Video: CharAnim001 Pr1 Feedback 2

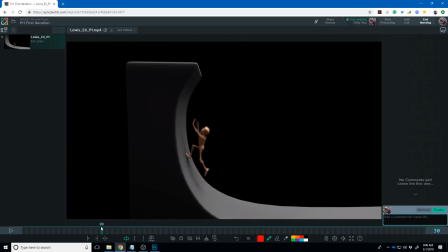(37:51)
a lot better um so I think that you you still have just a little bit of issues in the way he like kind of surges right there I'm a minus 35 to
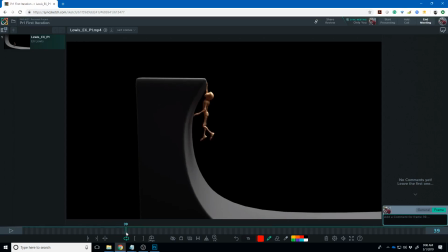(38:09)
36 he surges up and then I like that you kind to get him a little bit of height and then let him catch. I would probably do that a little bit more with the arm like I pull the arm, wow,
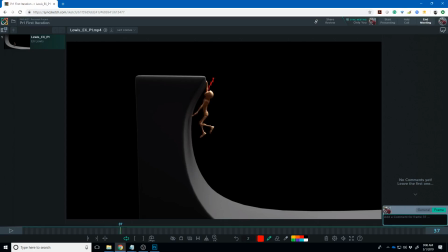(38:26)
pull the arm back to here a little bit and then we can see it kind of over that to this next frame slap down and catch. Also you're getting some sort of flat hand there so I working a little bit on that um
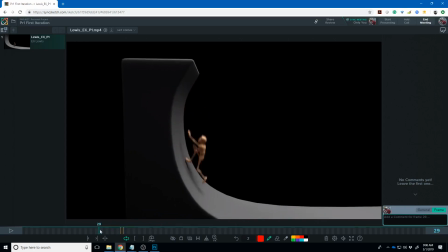(38:42)
i think you need to push into this just a little bit more so get him in here really like this is his squash before his jump up right um and then over the next two frames really push off that a little bit harder right
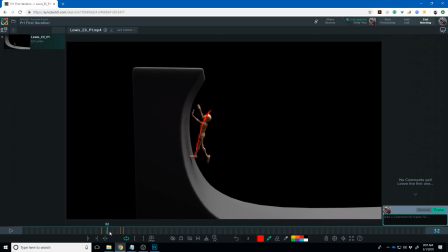(39:00)
and then that that spacing from there to there should be one of the biggest um gaps in spacing like his hips should travel up a pretty big distance and then it should sort of slow and right now only that big gap of spacing in his hips is right there and so you'll kind of see what I'm saying if I put this on ghosting.
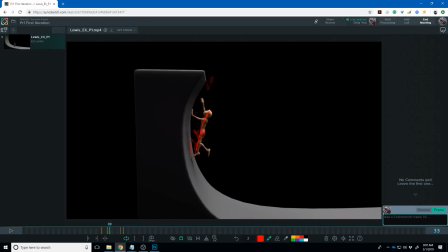(39:21)
We got hips, hips, hips, hips, there that's a big one, hips and so I and then they just almost completely stop their upward momentum.
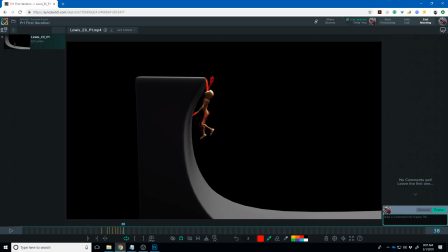(39:37)
So you get this, I probably should have drawn that more like dots but um but you kind of get the the point that there's a big gap from there to there and there you can see that big gap that like this one's more like that this one's more like that
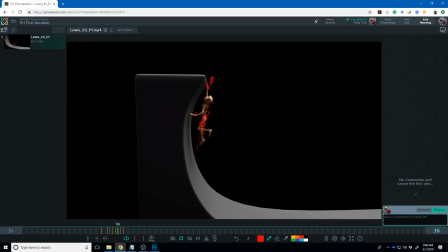(39:55)
and so i think um i think playing with that
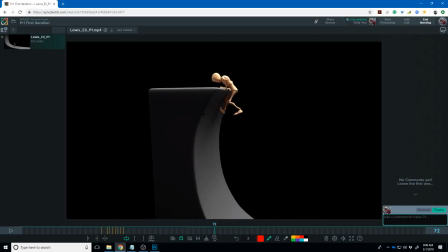(40:00)
just a little bit my only other issue i think this camera moves a little fast again try to think of what can a physical camera do and
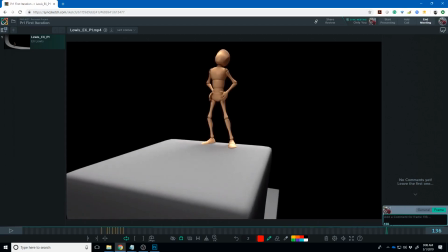(40:10)
so this is probably a drone shot and so it I would just sort of start it
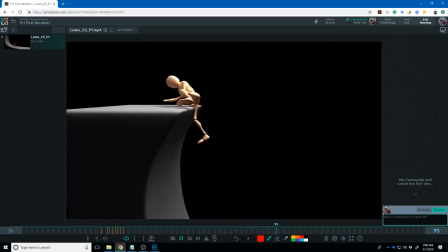(40:15)
a little earlier and ease into this last shot
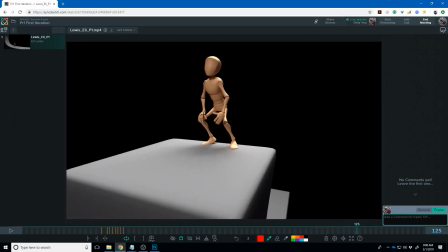(40:20)
right here instead of hitting it so hard um lastly I like this pose I maybe would pull this hand on around the front there just so you're not bending I'd like to be able to get that shoulder out there and I'd like to see you sort of push his chest back just a little bit more because his
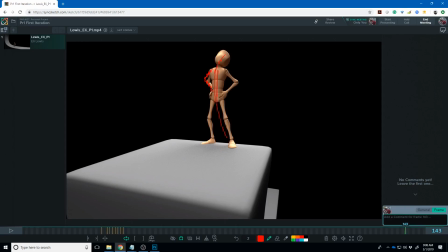(40:40)
line of action of his spine is kind of straight so kind of push him up there a little bit more and feel more confident. Right now it's where it's mainly happening in his neck and head he just looks like he's looking up a little bit and I think there's a little bit of
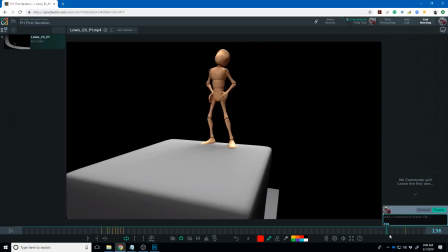(40:53)
a breakdown that needs to happen between here and him putting his hands on his hips because it kind of just looks like he like drags his hands up his legs and stops at his hips and so I think you need like a point here where he kind of pulls his arms out a little bit more
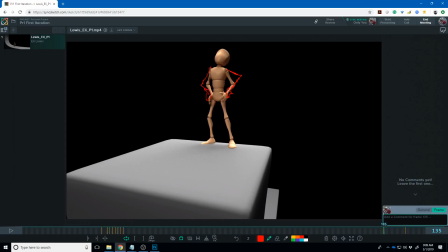(41:09)
from his hips and then sort of then he puts them on them right I think the run is looking pretty